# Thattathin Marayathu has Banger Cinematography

Hello friends,
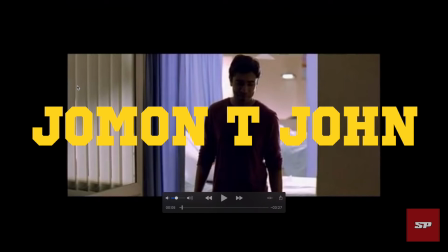today we're going to be looking at the cinematography of Jomon T John in the song Shyamambaram from the movie Thattathin Maraythu.
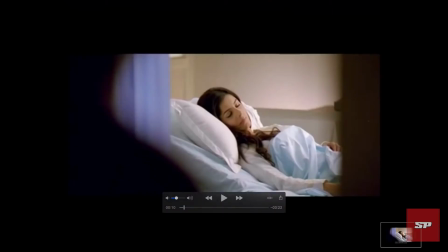So, if we take this shot and let's analyze this shot, let's see what's going on here.
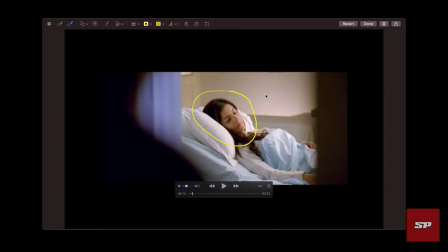So, we are trying to look at Isha Talwar's um, section of this scene. She's lit with some diffusion, so probably it's coming from that side. Um, it's just trying to fill in this area,
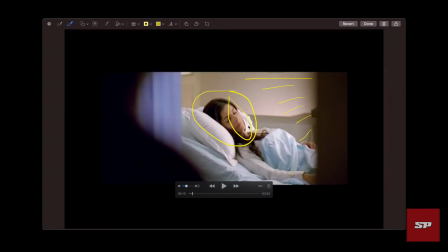but if you see there's not much contrast, it's just a flat kind of a look that he's gone for here. So there's a lot of fill from this side as well. Maybe he would have achieved it through the bounce from maybe from the pillow as well, but there's a lot going on here.
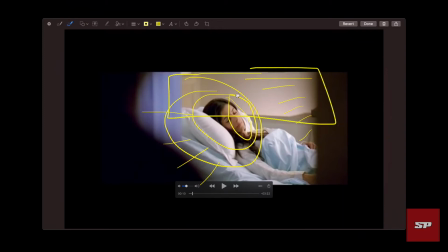Maybe if you look at the background as well, there's a lot of light going on there, so I think there's some sort of light so that it doesn't look too contrasty.
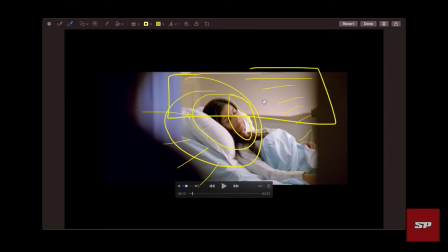It has to look flat, so that's what Jomon has done in that back portion of the shot. So it all doesn't share with one light, so probably there's a lot of lights going on in there.
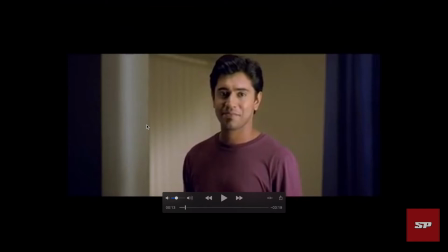Moving on. Anyways, coming to this shot of Niven,
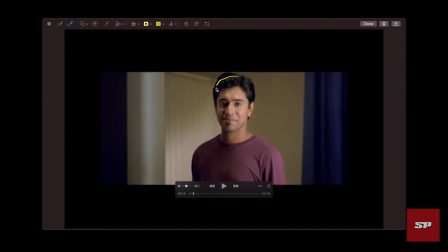we see that there is this huge little contrast going on there. So probably he's hidden a light with obviously a little bit of diffusion.
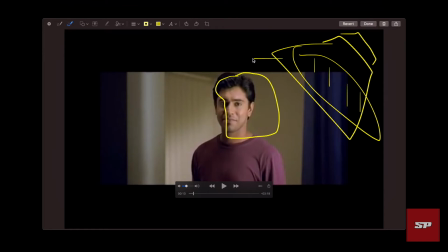That's probably hitting, and it's a little close. It's definitely it's got its sort of style going on there. So it's filling in this portion of this shot.
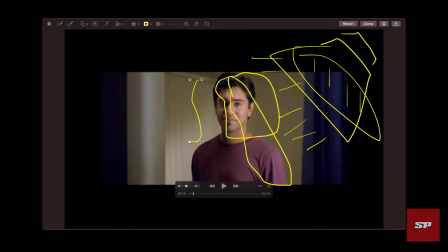Again, we see that it's not so contrasty, but yet there is some kind of a style going on there. Definitely, he has filled this portion as well, yet keeping the whole image flat.
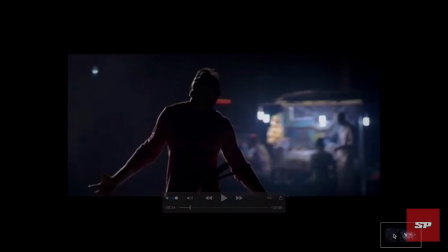Moving on. So, when we look at this shot, what's the first thing that comes into our mind?
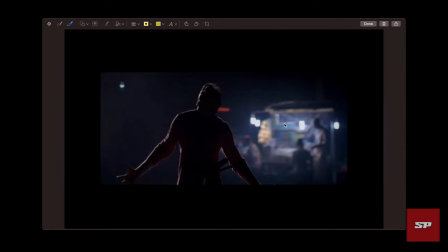It's like a really moody kind of a scene, um, atmospheric. So, there's a lot going on in the background. So, obviously, it's practicals. I mean, obviously, they haven't even planted it or something. They would have just seen this shop and they would have shot against it.
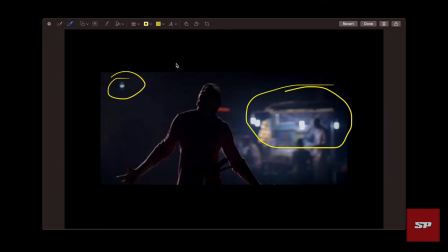So mainly, what we're seeing here is this sort of a light where um, it,
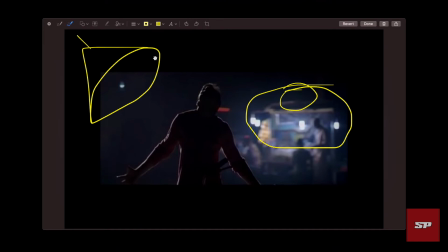it's definitely creating this rim kind of look just here, just on the edges for Nevin. Um, Almost like a street light sort of practical look that they have gone for maybe,
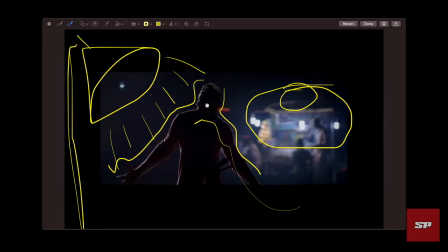and not much of uh, you know key light going on. It's just a backlight that Jomon has tried, which is a cool shot.
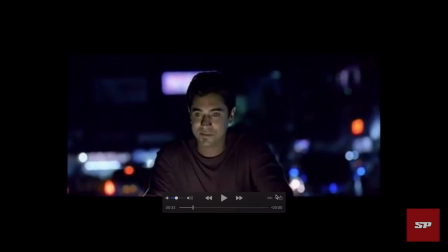So moving on. Okay, okay. This is actually a crazy shot. If you look at it, if you look at it,
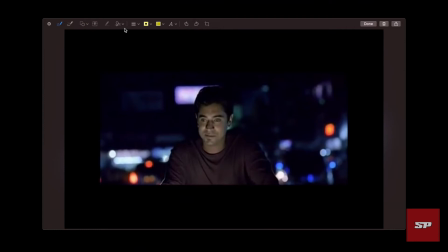um, it must be like a simple looking shot, but if you look at it closely, look at this light. So everything else is cool. Everything else is cool. This is the reason why Jomon T John is where he is today.
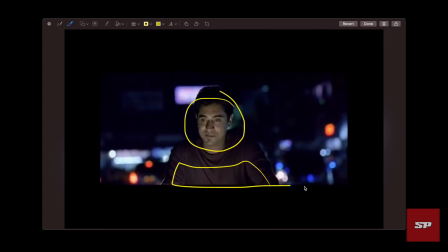Any other film you see the bike shots, there's so much of darkness on the actor's face.
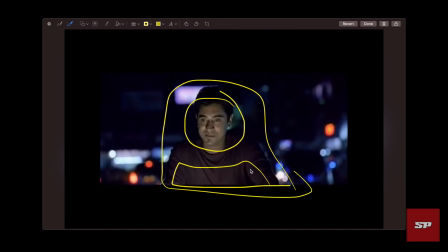How did he pull this off, right? So obviously his if this is the bike, he's definitely he's got some sort of a source from which is hidden from the bike behind the dashboard or whatever, that's hidden the face, and that's what creates so much of
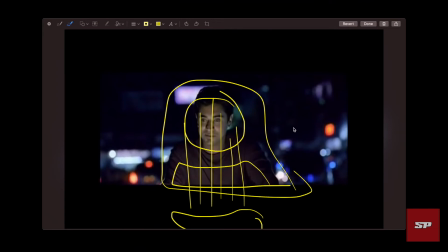this special, and it differentiates his work. So it's interesting to see this kind of work. So that's great, and obviously everything else in the background just the normal.
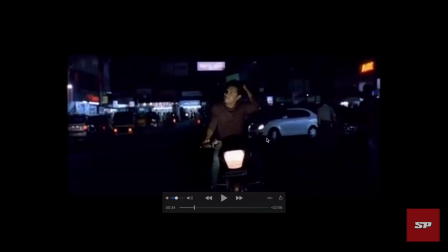We see that here. We see that here, and interesting sort of work.
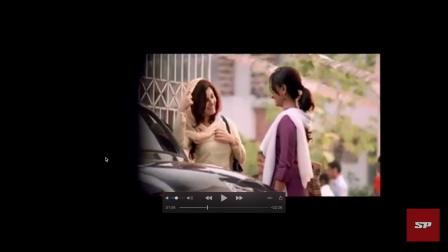So if you look at this shot, I don't know. I definitely am not the professional here, but
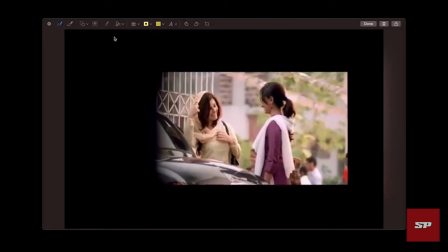when you look at this shot, what I see first is this sort of light that's going on here on her face, and that's rimming this actress as well.
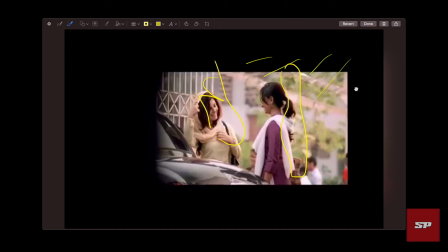There's a lot of this ambience that's created, something related to sun or that kind of a source. That's what he went for, maybe. Definitely something to look at.
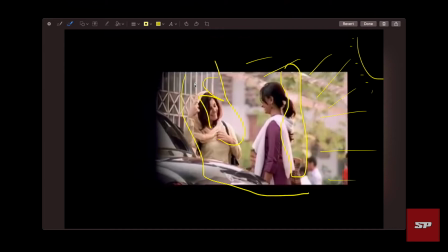Maybe a subtle thing, but definitely something's going on here. Um, let's see what happens.
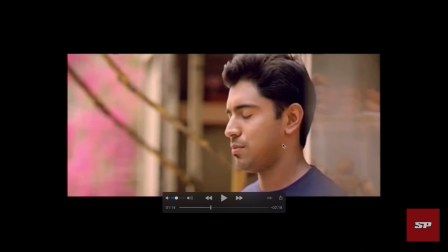This is definitely, this region's just a bounce, or maybe they've got a unit and then they've just diffused it.
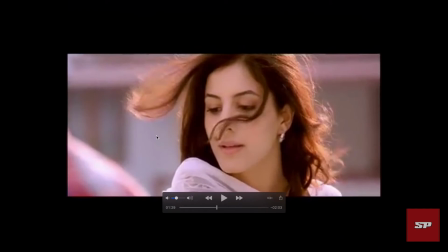Crazy. I've always been curious about this particular kind of shots that come in.
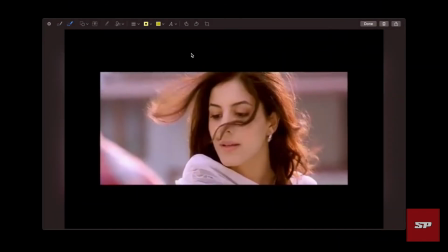So it's not really so easy to work it like naturally, or it just doesn't happen. Most of the time, the DP has to light it up, and definitely they've gotten some kind of a really high power unit with like those Fresnel type of lighting.
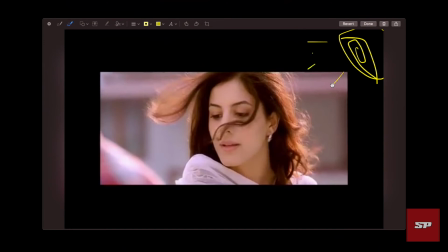They've hit it from the back, and that's what's going on in this shot. Definitely something to look into. Definitely something to look and maybe absorb from.
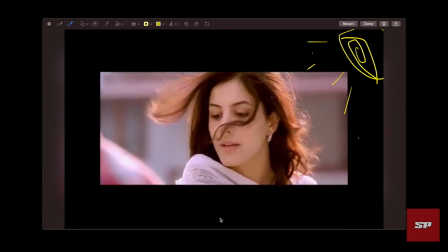And the interesting part is, how did he fill this part? So definitely they've got some bounce that's sort of really filling in those shadows for the actress's face.
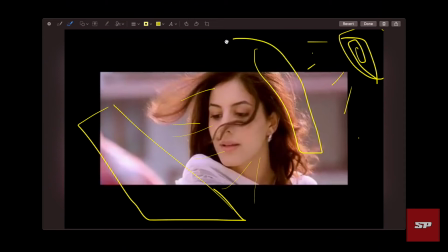But the main sort of look is just from this back edge lighting. Amazing. Just, this is simple work, but this is powerful work.
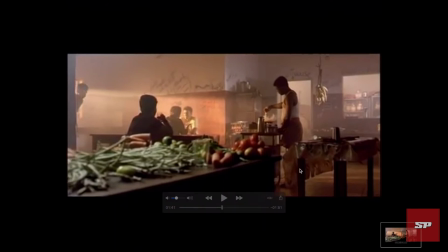Next shot. So good. So cool. Look at this shot here, and we see
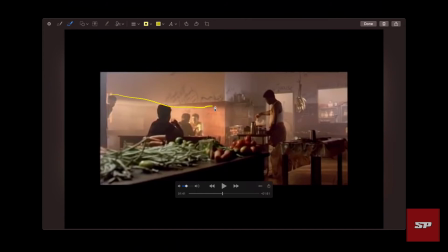the first thing that's happening is this sort of sunlit kind of this environment. Definitely, if they've got like uh, haze or like fog in there, just to,
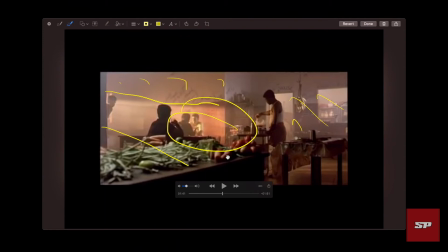obviously, practically the restaurant will have some sort of smoking kind of thing. Obviously, they're cooking in there, but moreover, it's this atmospheric kind of feel that um,
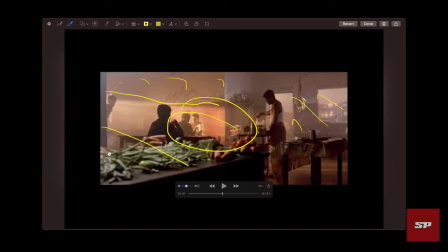brings up this whole scene and maybe differentiates a bit. If we look at this, we shouldn't really like neglect this. This portion has been lit up equally. What I think they've just done it so that it really doesn't create a lot of contrast,
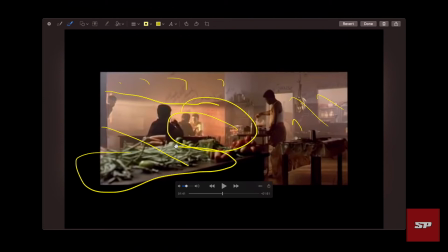and it doesn't take your eye from what you're supposed to be looking into.
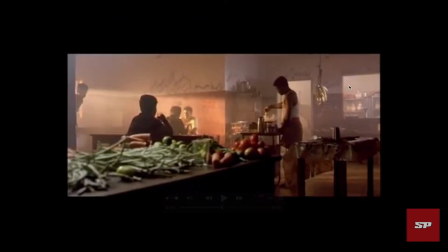So interesting setup.
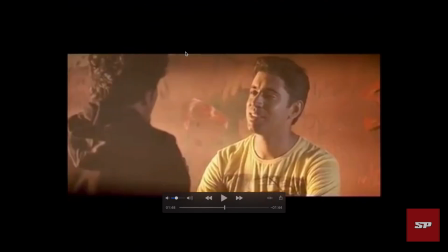This shot particularly, if you look at it, they've cut to the close up. So it's just, if you look back a bit, they've not got that edge going on a lot.